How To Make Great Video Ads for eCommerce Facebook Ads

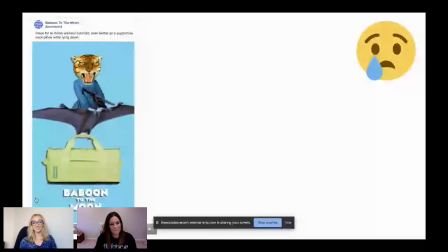1740s
So that was that.
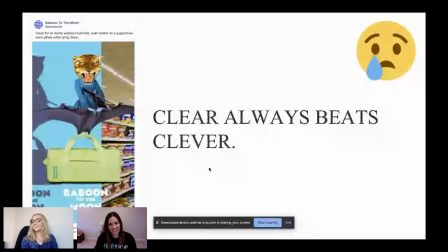1744s
My advice here, clear always beats clever.
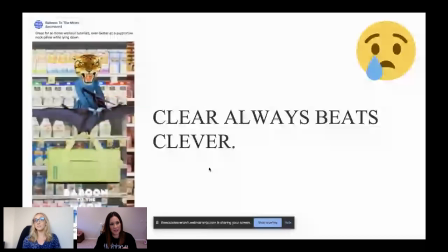1748s
So I kind of like after giving this some thought, and I've watched this ad a lot of times now thinking about why it's just not hitting well for me.
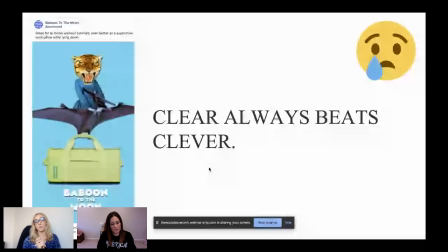1757s
First of all, I own this bag and it's an awesome bag. Like I can talk about the value props in this bag all day long, but it's a gym bag. And I think that because it's like coronavirus, they're trying to do an angle of like, bring your gym bag to the grocery store.
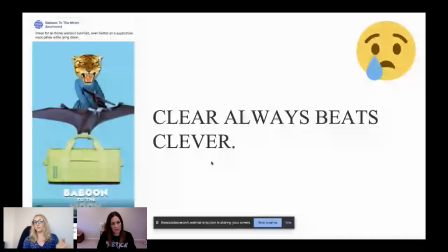1773s
Like, since you can only go to the grocery store during coronavirus, like you're not gonna take it to the gym.
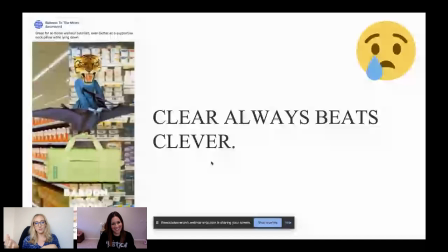1777s
But then again, like my mind thinks like, are they stealing at this grocery store? Is that why they're bringing this massive bag to like load it up with shit and steal?
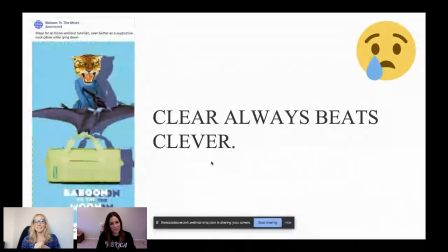1786s
I don't know. Like, and like the caption's really weird too. It says like, great for at home workout tutorials, even in support of the neck pillow lying down. Like, I think this ad would have hit better, like if they were showing someone like working out at home, like using this gym bag for their workout tutorial. And then like it says like an
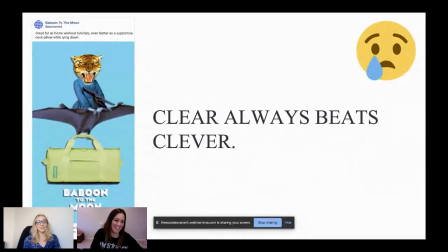1807s
interplanetary adventure operation. I don't know. This one didn't do it for me.
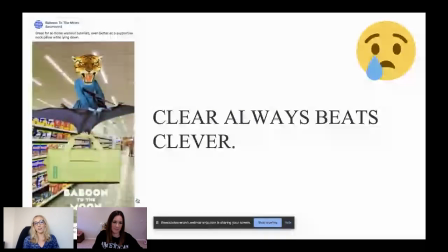1813s
I think they were trying to be too clever, but it ends up just not being effective because I don't really know why I should buy this gym bag other than to like buy it to go steal stuff from the grocery store.
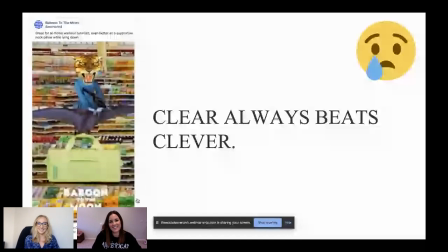1822s
I don't know. What's your take? Oh man. So this is definitely an ad that, I mean, Savannah and I both love Baboon.
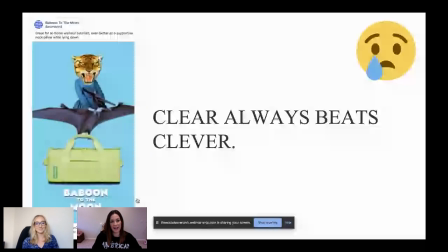1831s
Like I love Baboon. I think they do have some great, you know, ads. This one, again, I agree. It didn't do it for me. And we have actually, Savannah and I have used, you know, sort of like this inspiration for other clients.
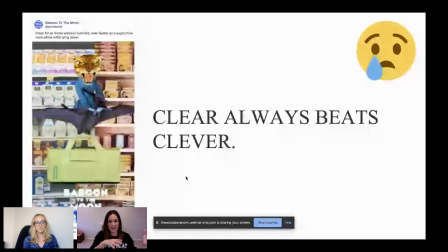1847s
We've had one where we tried to make it super creative, trying to make it clever with this like Labor Day sale type thing.
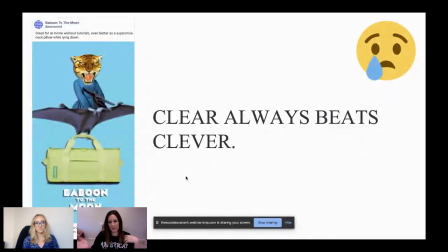1856s
It was for a Labor Day sale, but the creative and the copy and everything, we were trying to be funny. We were trying to be, you know, make it, you know, kind of kitschy. No one understood it. It was horrible. It flopped like tremendously.
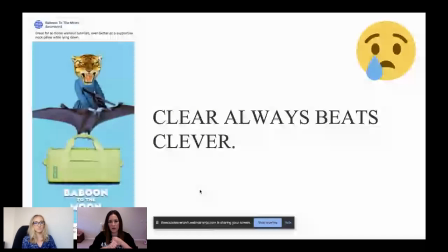1871s
And after we looked at it, we were like, people just want to know what you're selling, what the sale messaging is, like, what is it?
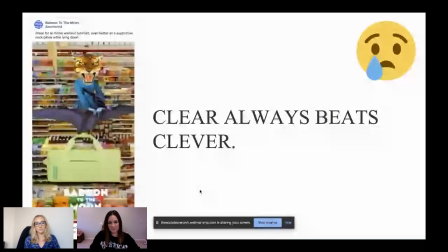1878s
Like, so it definitely, clear always beats clever for sure. Yeah, learn from Lauren and I's mistakes.
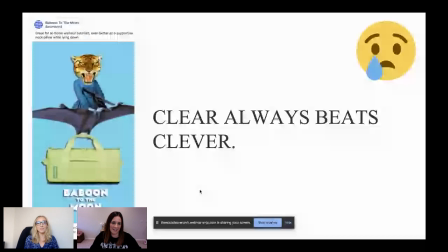1886s
We've tried this approach before. We thought we were being so clever and funny. It doesn't work. Be clear. Yeah. So it's not to say you don't have to be creative and you don't have to be funny or like somewhat clever, but I think there's a way to be clear and clever.
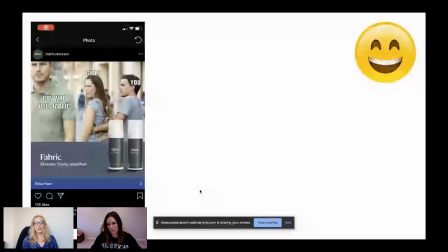1899s
So I'm going to show you this next ad that I like a lot. And I thought it was super funny. So they're using like modern like GIFs or memes, whatever the kids are doing these days. this is a popular meme. And they're saying like, girls are looking at the guy who uses fabric skincare.
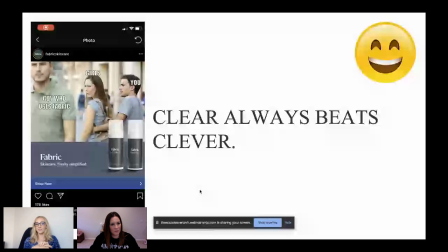1916s
But from looking at this ad, like, for a split second, just like as everyone else on the feed's looking at this for a split second, I can kind of tell what they're selling. I'm like, they're selling skincare as a call to action, skincare finally simplified. The copy is great. We can't make her forget about her ex, but we can make your skin look great.
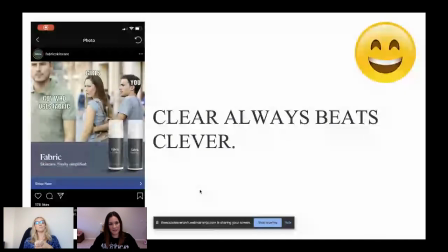1936s
Try us out. Like, I thought this ad was a hit. I'm sure it did well, but it's just like, it's clever and clear. So you can have both, but just don't go too far to where like only you and your brand are going to understand it and think it's funny. Like it has to have some kind of mass appeal.
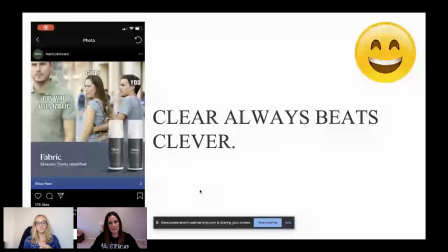1956s
Yeah, exactly. And like, if there's a lot of times too, where, you know, Savannah and I will look at something and we think we're hilarious and we think that like, oh, this ad's going to crush because we totally get it. And then you can show someone else, you know, who has never seen the brand, doesn't know anything about it, and they look at it and they don't understand it.
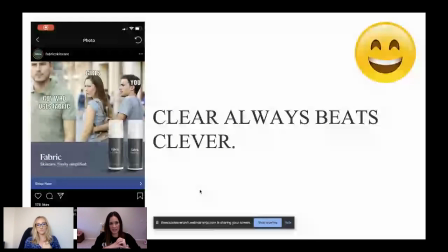1973s
So like, there's definitely ways, I think, to like get around these things. But I love this ad too. Like Savannah said, the meme is great. Everyone knows this meme. And then putting your product front and center is just a great way to, you know, really sell this product.